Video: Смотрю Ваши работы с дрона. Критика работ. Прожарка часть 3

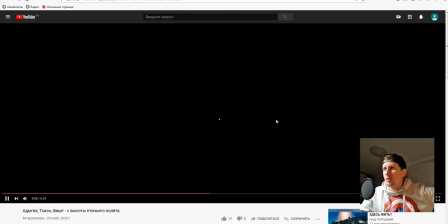А, ребята, мы 4К не включили. Сейчас мы все увидим, каждый твой пиксель.
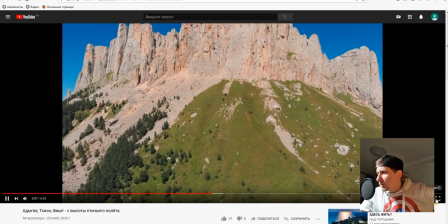Сейчас погрузится. О, а ну давайте я крупно посмотрю по деталям.
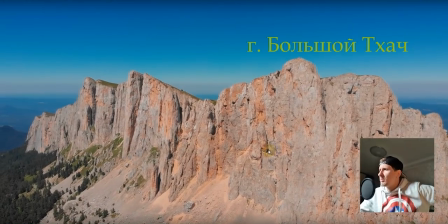Походу это Mavic 2, если я могу ошибаться, поправь меня, но похоже на Mavic 2. Почему у тебя бегают жуки?
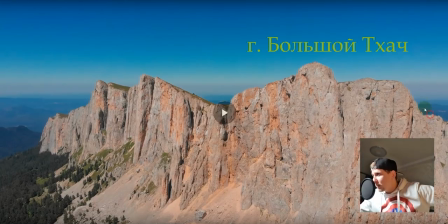Это так сильно вытягивал темную картинку, что, наверное, забыл пришумить, и видишь, как у тебя заиграли жуки.
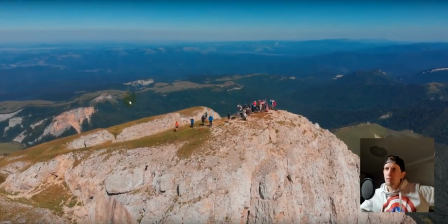Видишь, на горизонте у тебя заиграли жуки. Скорее всего, ты снимал слишком темно, чтобы у тебя белого не было пересвета, а в итоге ты забыл про жуков.
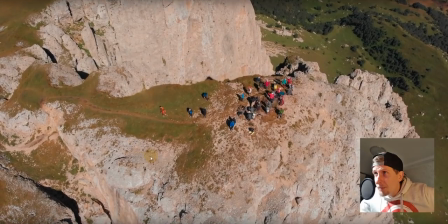У тебя запрыгали жуки.
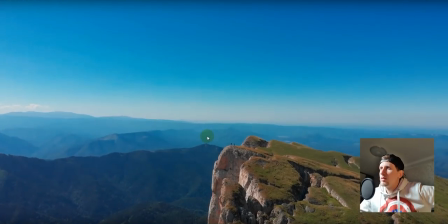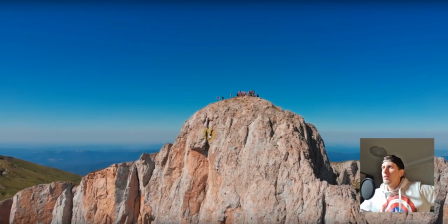Вообще классно. Ну, слушай, до третьего полета я не скажу, что это плохо.
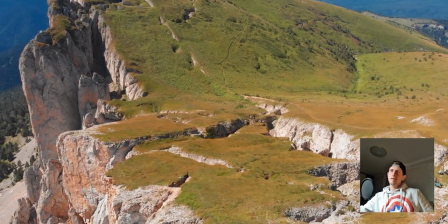Я уже, если честно, я пересмотрел все прожарки, которые мне присылали.
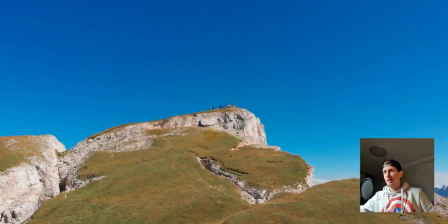А их больше где-то, ну, около сотни этих прожарок. Я записал их наперед, специально, когда у меня будет сезон, чтобы я не отвлекался на прожарки, а снимал.
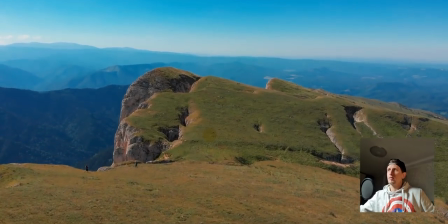Там такие работы были людей, которые снимают не первый раз, и не десятый, и не сотый раз, такие работы стрёмные.
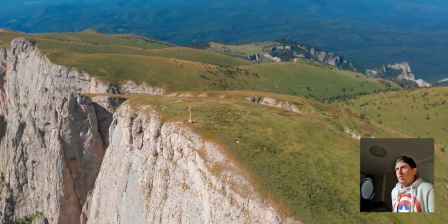А для третьего раза, я думаю, что это очень сильно. Честно, это реально сильно.
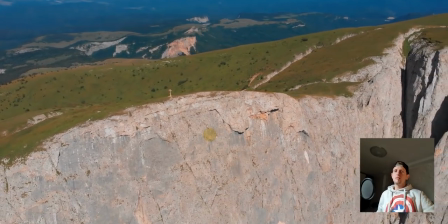Даже я, когда только купил дрон, так не снимал. Серьезно, я даже когда купил дрон, так не снимал, как ты.
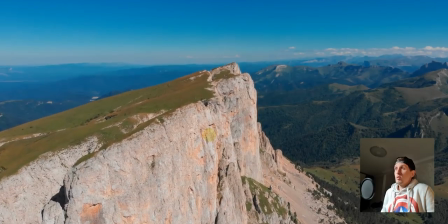Кайф. Единственное, что тебе ролик надо будет урезать, не поверишь, в большую половину меньше.
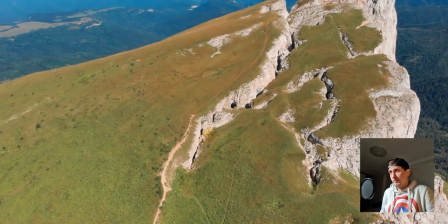Слишком много повторяющихся кадров. Очень много повторяющихся кадров.
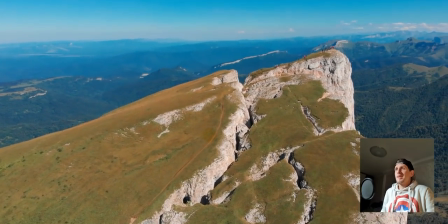Нужно просто резать все, что похоже.
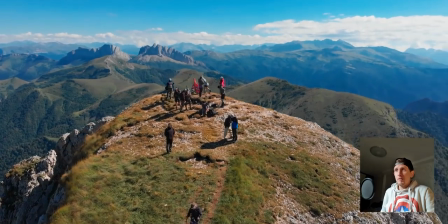Но раскадровка на твой клип я буду делать, наверное, целый день, потому что у тебя здесь кадров больше сотни на 6 минут.
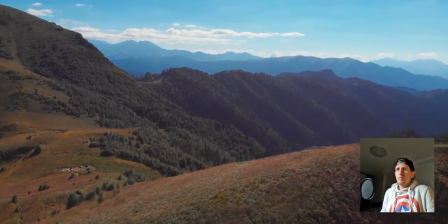Но чтобы не прогадать, я тебе просто буду сейчас говорить, что лучше бы выбросить сразу по ходу.
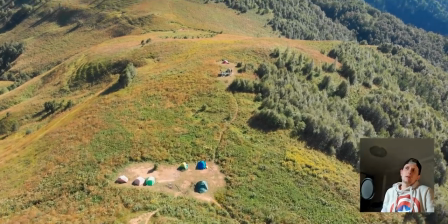Ну, этот кадр можно выкинуть. В принципе, у нас первый достаточно был информативный, и тут уже никуда показывать.
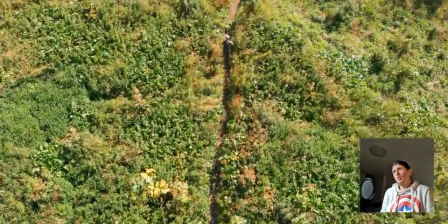Но человек идет, в принципе, можно, но я бы выбросил, лучше его по хребту где-то пустил бы.
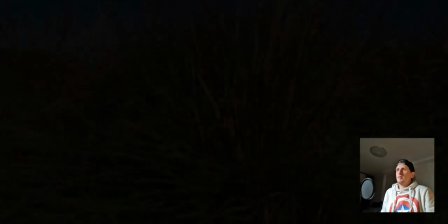По хребту пустил бы его. Это тоже вставлять не надо. Я понял.
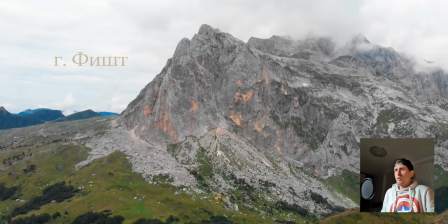Я понял. Ты... Ух ты, ну это реально кадр мощный. Дайте я еще посмотрю на него.
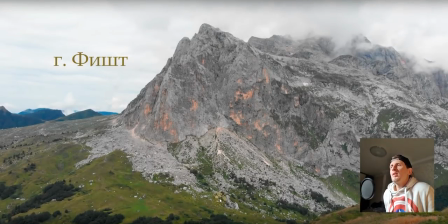Это реально мощно. Это реально мощно. Как же красиво. Я люблю, когда... И ты дал немножко воздуха, кстати, слева. Но мне кажется, если ты взял слева бы, убрал этот кусок, а показал какие-то только одни горы, мне кажется, это было бы мощнее.
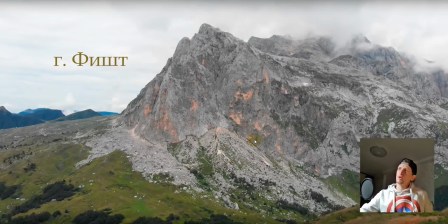Мне кажется, это было бы мощнее, и ты бы выиграл больше. Но сам по себе кадр просто офигенный. Гора Фишт. Блин, как же круто.
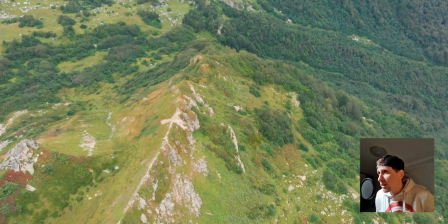Такая маленькая дымка есть какая-то, или мне так коррекция так сделана. Но, в принципе...
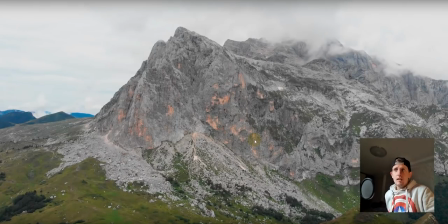Честно сказать, вот я сколько гор эти снимал и сколько смотрел других, кто присылал свои работы, на них были изображены горы. Я хочу сказать только одно, что съемка гор сверху вниз, если нет какого-то водопада, красивого ущелья или какого-то там такого что-то невероятного,
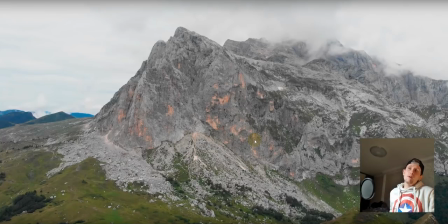когда идет съемка гор, то горы красиво показывают их величество, их мощь, именно когда камера снизу вверх, либо прямо. Но когда сверху вниз на горы показывают, то тогда либо надо ущелье, чтобы были какие-то водопады, либо какое-то событие, либо что-то, чтобы происходило.
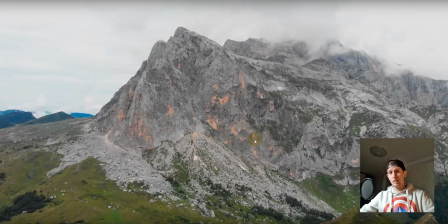Но вообще некрасиво никогда горы не были сверху вниз. Ну или на общий план, если выйти туда.
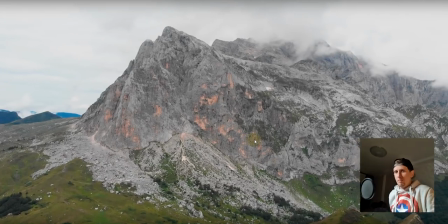Но просто камеру вниз не вариант, ребята, так не делать. Но я бы не рекомендовал, мне не нравится.
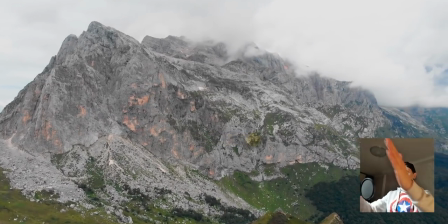И... О, кстати, вот этот ракурс лучше, чем тот, который был слева пустым.
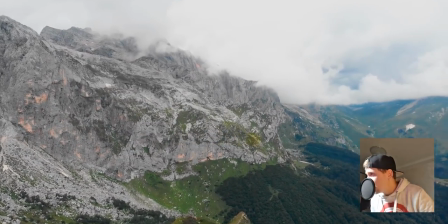И у тебя шумы колбасятся. Либо ты насыщенности затулил на максимум.
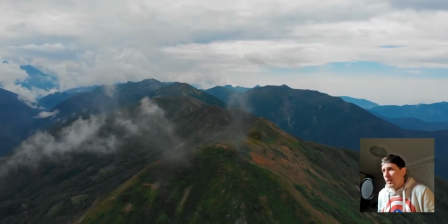Вот видишь, когда ты идешь по хребту, оно красиво горы показывать. Только немножко темновато, надо было тянуть тени, тянуть shadows.
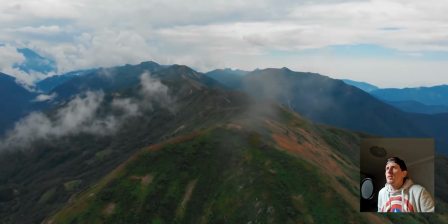Это кадр крутой, мне нравится. И как туман движется. И сильный ветер, как я понимаю, ты еще снимал.
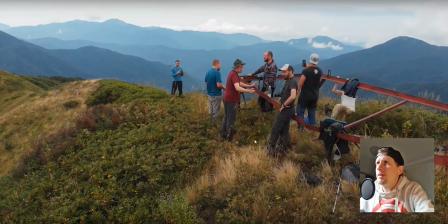А, ну что ты снимал? Сейчас посмотрим. Mavic 2. Mavic 2, вот видеооператор, привет.
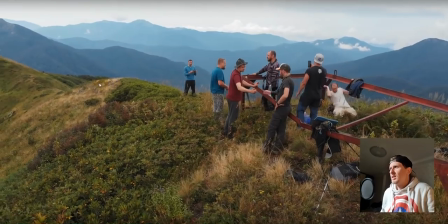Вот наш Евгений. Ты снимаешь Aquatu City, ну прикольно, чё бы нет.
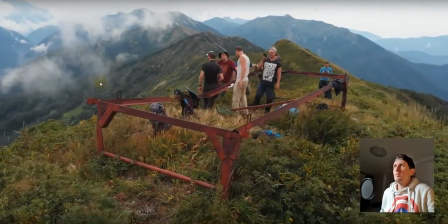Но классно было, как ты бы снял, как твои друзья или товарищи шли бы по хребту, и ты бы снял, как они идут паровозиком, через них пролетел бы там.
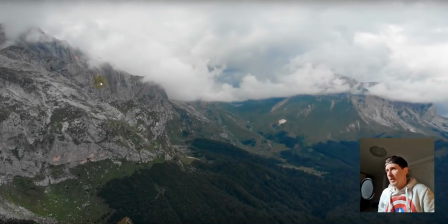То есть, мне кажется, ты бы получил больше крутых кадров. Опять же, это самая гора, ее можно было выбросить и не вращать по кругу.
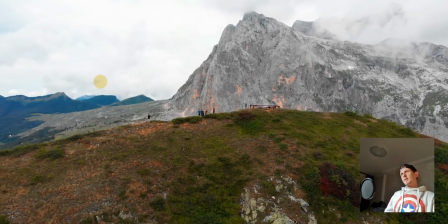Вот видишь, отлет с людьми, какими-то событиями на общий план гор, это просто мощно.
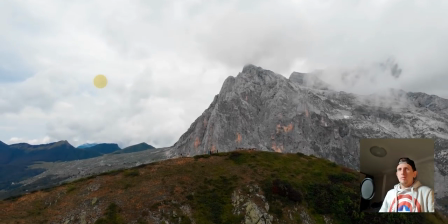Как же я завидую. Как же завидую, что я уже наснимался, так что... Наснимался, короче.
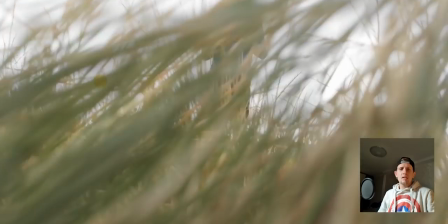Ну, мне кажется, это лишний кадр.
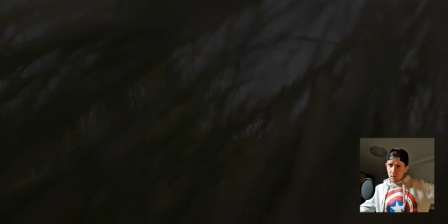Интересно, лопасти не переломал, потому что если будешь часто садить в траву, то потеряешь фиксатор и будешь покупать новые фиксаторы вместе с лопастями.
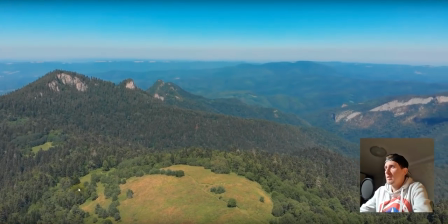Итак, что я по твоему ролику скажу? Ролик на самом деле для человека, который третий раз снимает, это фантастически.
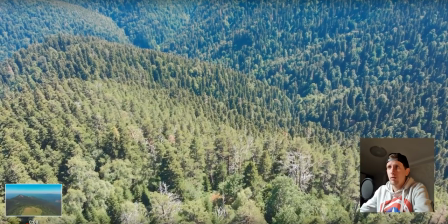Но он слишком затянутый, длинный, и мне кажется, надо его резать. С чего тебе предлагаю начать?
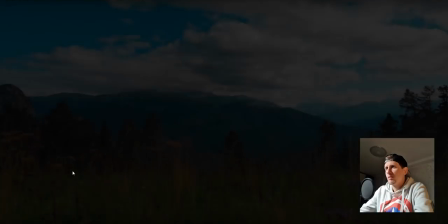Ты начал с этого кадра.
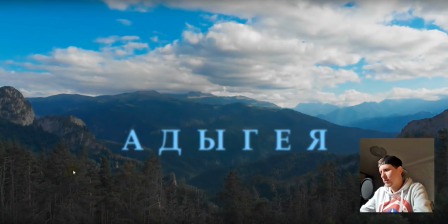Может быть, только Адыгея, я не знаю, что такое Адыгея, мне кажется, это какая-то, может, местность, куда, которая состоит из многих гор. Но я бы начал твою надпись Адыгея с этого крутого кадра, где на заднем плане были вот эти крутые горы, о которых я рассказывал.
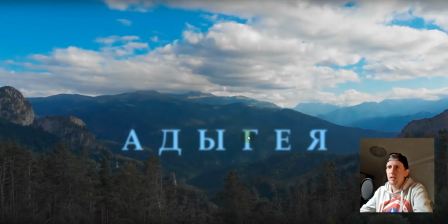С с этого крутого кадра бы я начал, и шрифт бы я рекомендовал не использовать Times New Roman и все, что имеет засечки.
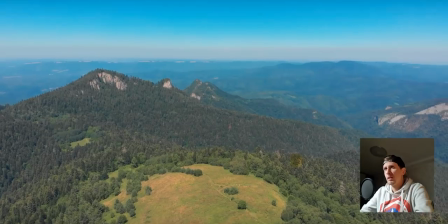Ты сейчас показываешь у нас общий какой-то план всей местности, по насыщенности ты немножко перекрутил.
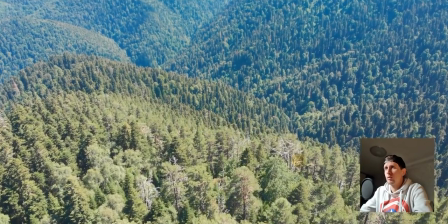Этот кадр полдень я бы просто выбросил, он слишком жженый. Эта картинка обалденна, только я не могу понять, аж как ты так небо вытянул?
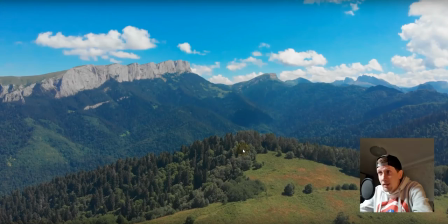Аж видно четкие границы неба с горизонтом, и оно прям по глазам бьет.
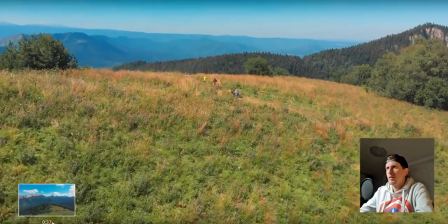Этот кадр лишний.
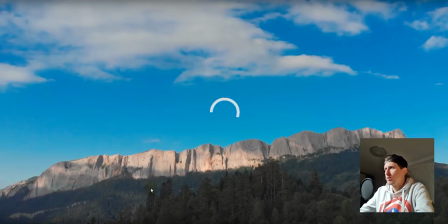Тоже можно убрать этот кадр. Этот кадр крутой. Это лишний.
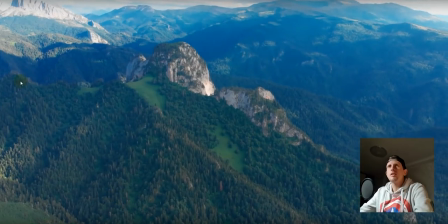Может быть. Этот кадр красивый, только насыщенный, там вдали слева вообще все.
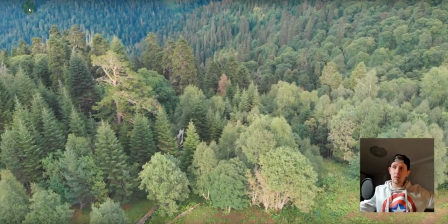Вот этот лес, когда не было солнца, видишь, когда не было солнца, легко было тянуть. Это был не полдень или полдень, когда солнце зашло, и сразу у нас все порисовывается, ничего у нас жженого нет, и у нас красивый получился лес.
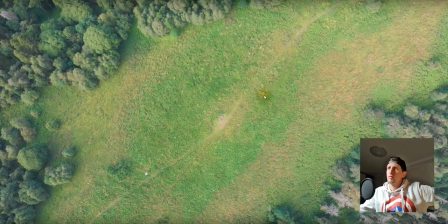Чё, кадр тоже может быть. Может быть, этот лишний. Там чувак шел, а теперь раз, снимай, и конец серии.
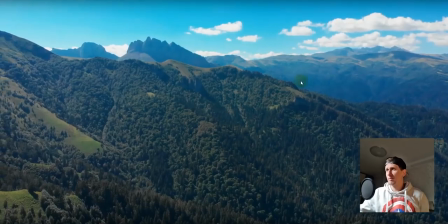Начало ролика может быть. Опять с небом у нас беда. Перенасыщенная просто капец.
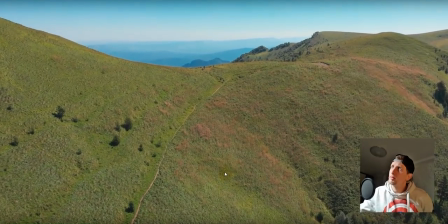Хребты такие. Ну, первый кадр можно было бы сидеть оставить.
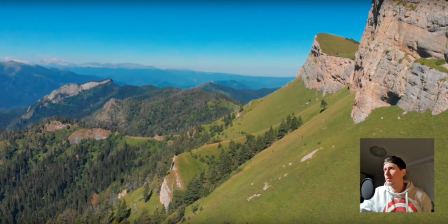Это можно оставить. Это у нас малый тхач.
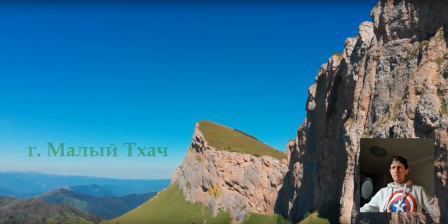Это классный кадр. Опять же, в полдень я понимаю, что, наверное, не было другого времени, чтобы снимать.
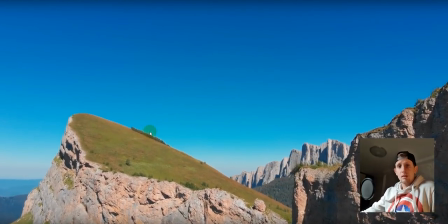Но ND-фильтр не всегда спасает в таких ситуациях. Но, может
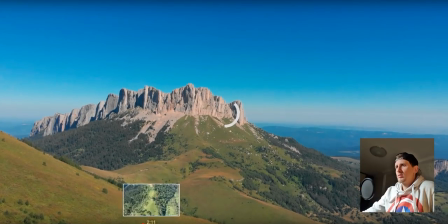быть. Кадр хороший. Это можно убрать, потому что они похожи. Это можно убрать.
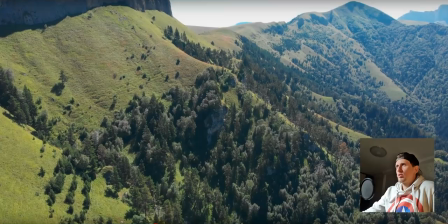Можно убрать. Можно убрать пересвет против солнца. Это самое лютое.
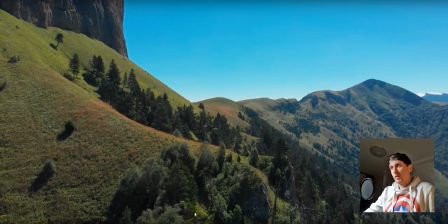Если снимаешь уже в полдень, уже против солнца не пытайся снимать.
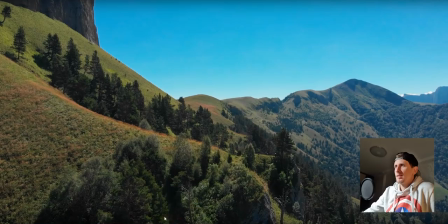Потому что будет просто печаль по цветокоррекции, и картинка будет такой себе. Этот кадр был крутой, когда ты из дерева вышел.
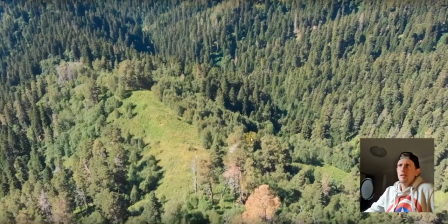А когда ты с обратно начал его снимать, это, мне кажется, лишнее. И старайся сам себя не снимать.
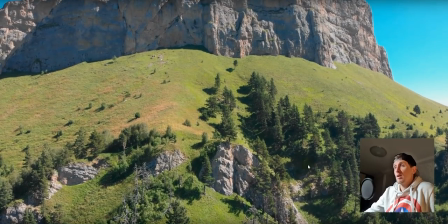Плохим тоном считается, когда ведеров снимает сам себя. Предыдущий кадр был так себе, этот лучше.
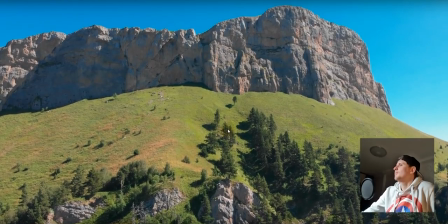Этот кадр мне нравится. Только синий прям, ну он слишком синий.
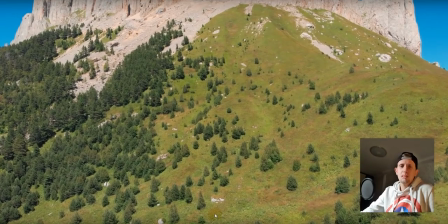Вот такого не делай. Не то, если ты опустил дрон и снял, кто это сделал, заказчик скажет «до побачення».
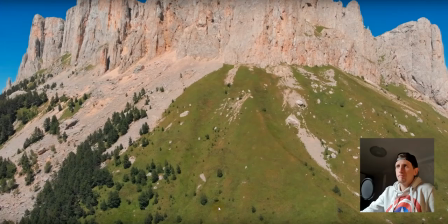А по-русски «до свидания». Вот это кадр красивый.
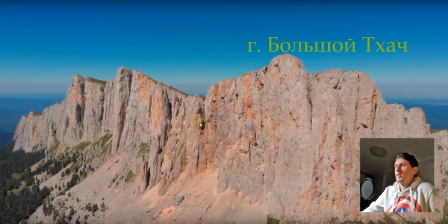Кадр красивый, только надо было ускорять, мне кажется. Надо было ускорять.
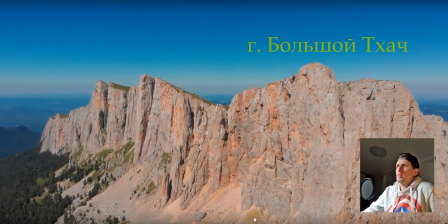Было так хорошо.